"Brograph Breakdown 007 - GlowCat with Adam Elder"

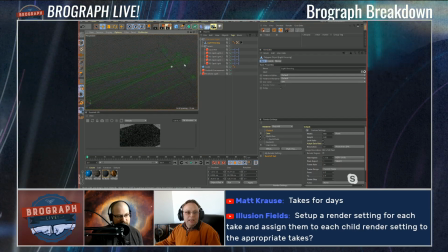1855s
Oh, so it's a spotlight? Yeah, I have a bunch of spotlights that are really narrow.
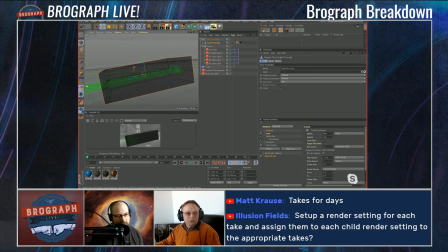1861s
Oh, okay. And they're going through 2 corridors, 2 walls, each one with
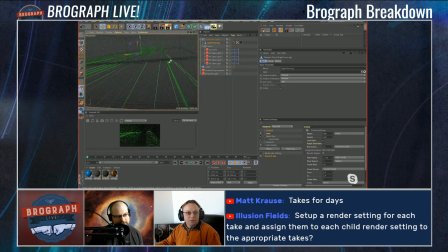1868s
very, very, very narrow slits in them.
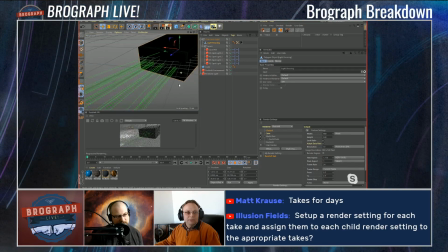1877s
And so it's like it's just lights, Are they squashed?
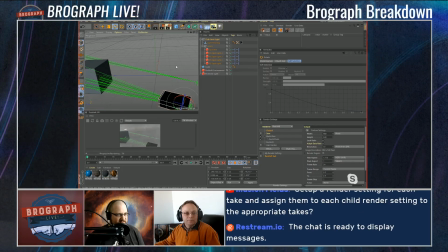1882s
Like, so how do they hit? We're still live. This says that we're broadcasting, but oh, there it goes. Yeah, are we good? Yeah.
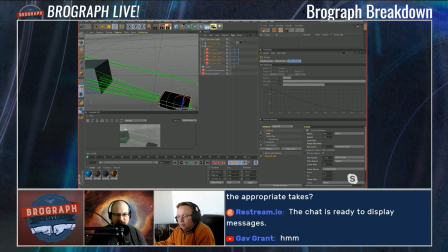1897s
Yeah, so you can keep going. Sorry. All right.
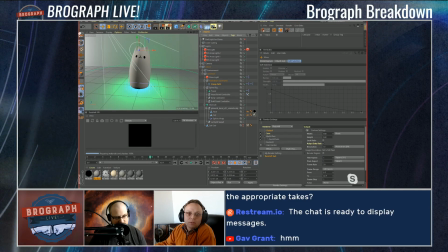1905s
But yeah, I don't know. At a certain point, developing the stage, that was the thing.
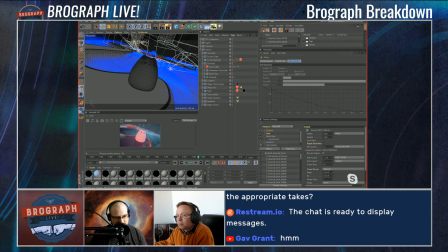1916s
So let me pull it up here.
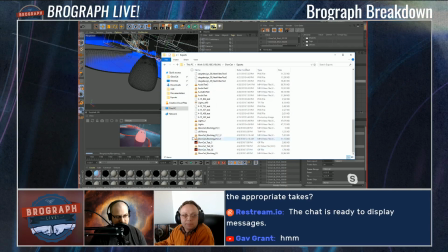1924s
So for the stage lights in the background, kind of had
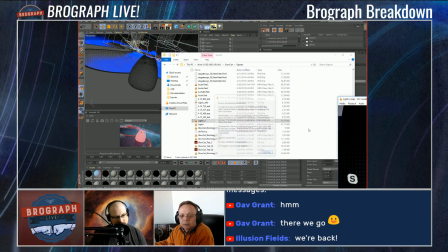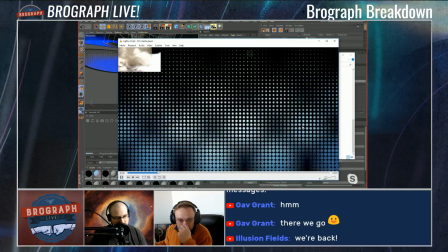1936s
just a pattern that I kind of wanted on the back wall of this concert stage.
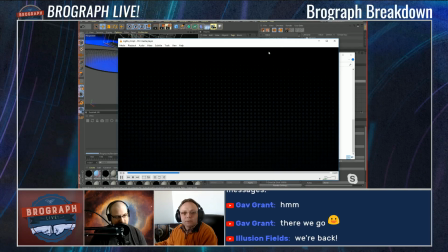1942s
Was that running as an image sequence? Yeah, it was just an image sequence. So I just used my Animatic as a kind of a reference.
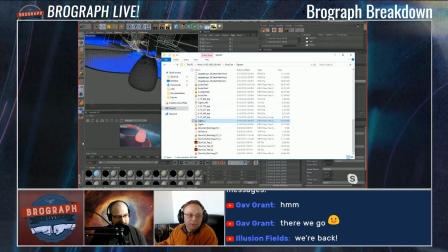1952s
Did this thing, exported it as an image sequence, built the wall.
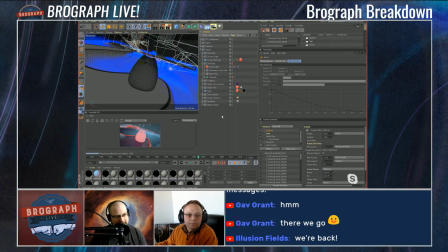1958s
Let me get to
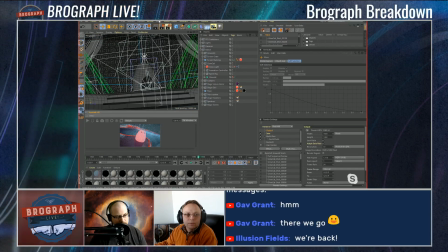1965s
that.
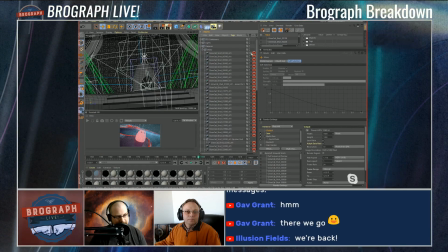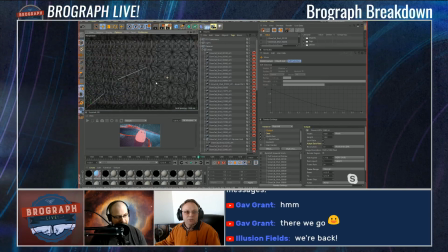1974s
So the wall is just geo with a bunch of holes, and then behind that is the emissive plane.
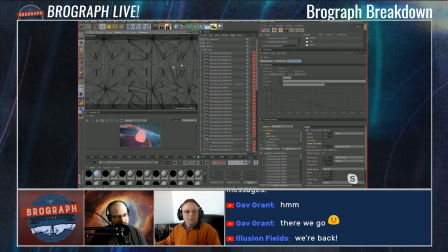1982s
I took off the dot pattern for that you saw in the preview. Oh, for the background. So you just so you did the holes manually and put the. I did the holes in, yeah, because I don't know.
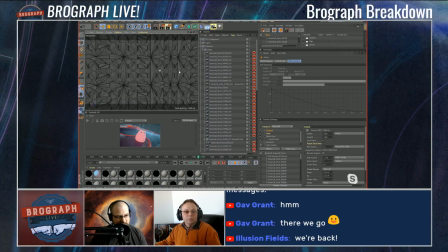1999s
I think I just wanted it to feel more. It has more of a real feel that way.
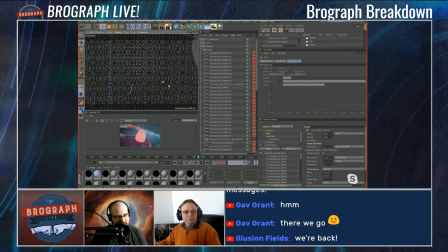2005s
Yeah, it was just feeling a little flat with a wall. So this was actually quite, heavy the way.
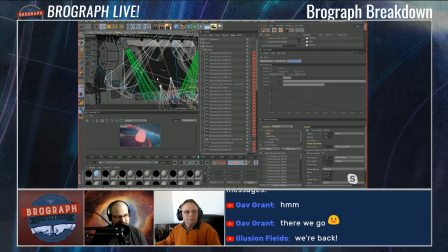2014s
Yeah, it seems like your system's handling the scene well, though. Oh yeah.
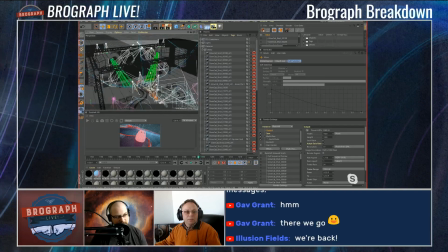2019s
It wasn't too bad. The wall was probably the heaviest geo, with everything turned off.
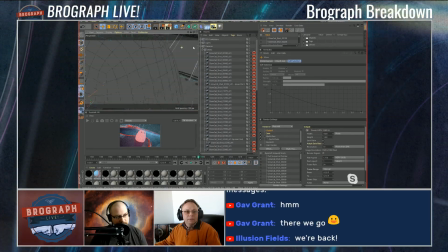2027s
It's pretty light. Geo isn't anything crazy.
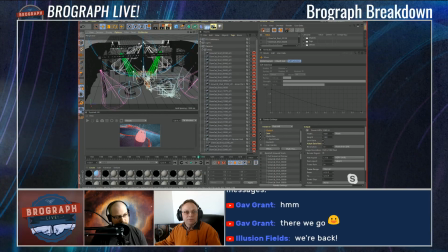2034s
I think the biggest thing was just the TFD sims. Those things got quite massive.
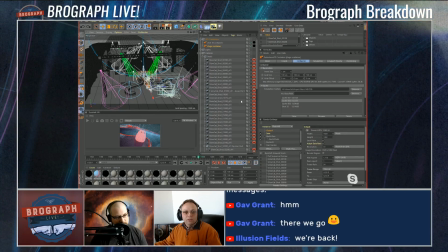2042s
I simmed for the whole. Oh yeah, I'm on a different machine, and those sims were on the whole.
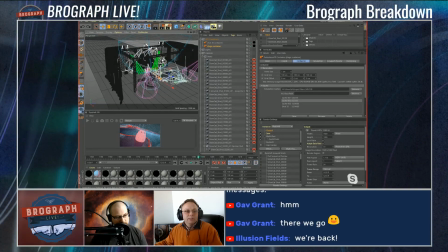2053s
But yeah, this was it. Just had curtains.
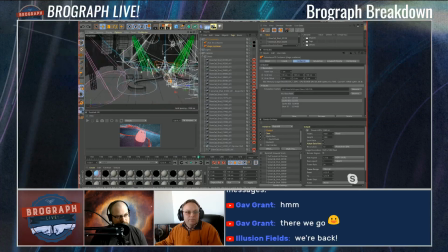2057s
Tried to design the stage in taking cues from a cat, so these swashy tail shapes and.
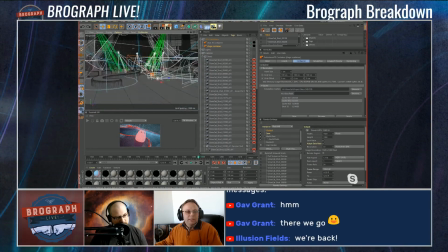2069s
I just wanted to get in there and start making shots,
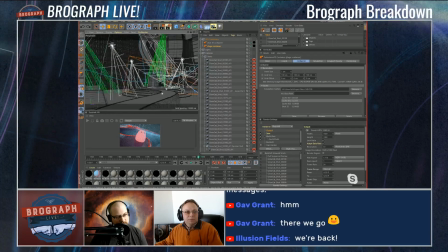2074s
So after this stage was built, it was just rock and roll, rinse and repeat,
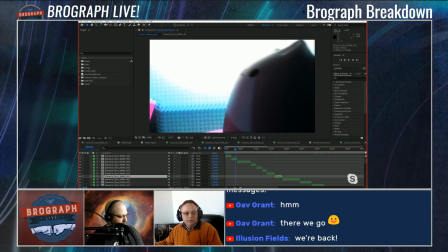2081s
reference the animatic and what I did and the animatic stage of each of these shots,
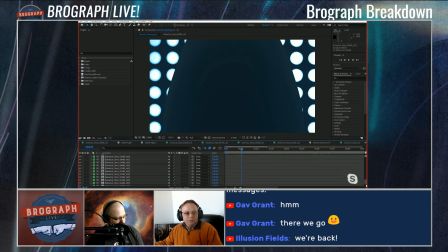2087s
and tried to make a 3D-ified version.
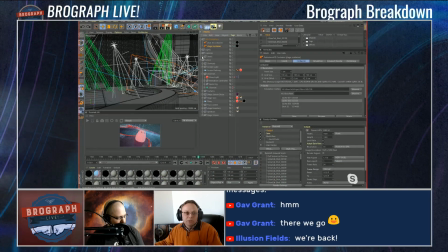2094s
And yeah, there's just a bunch of rinse and repeat after that. What about the song? Where did you get the song from? I got the song from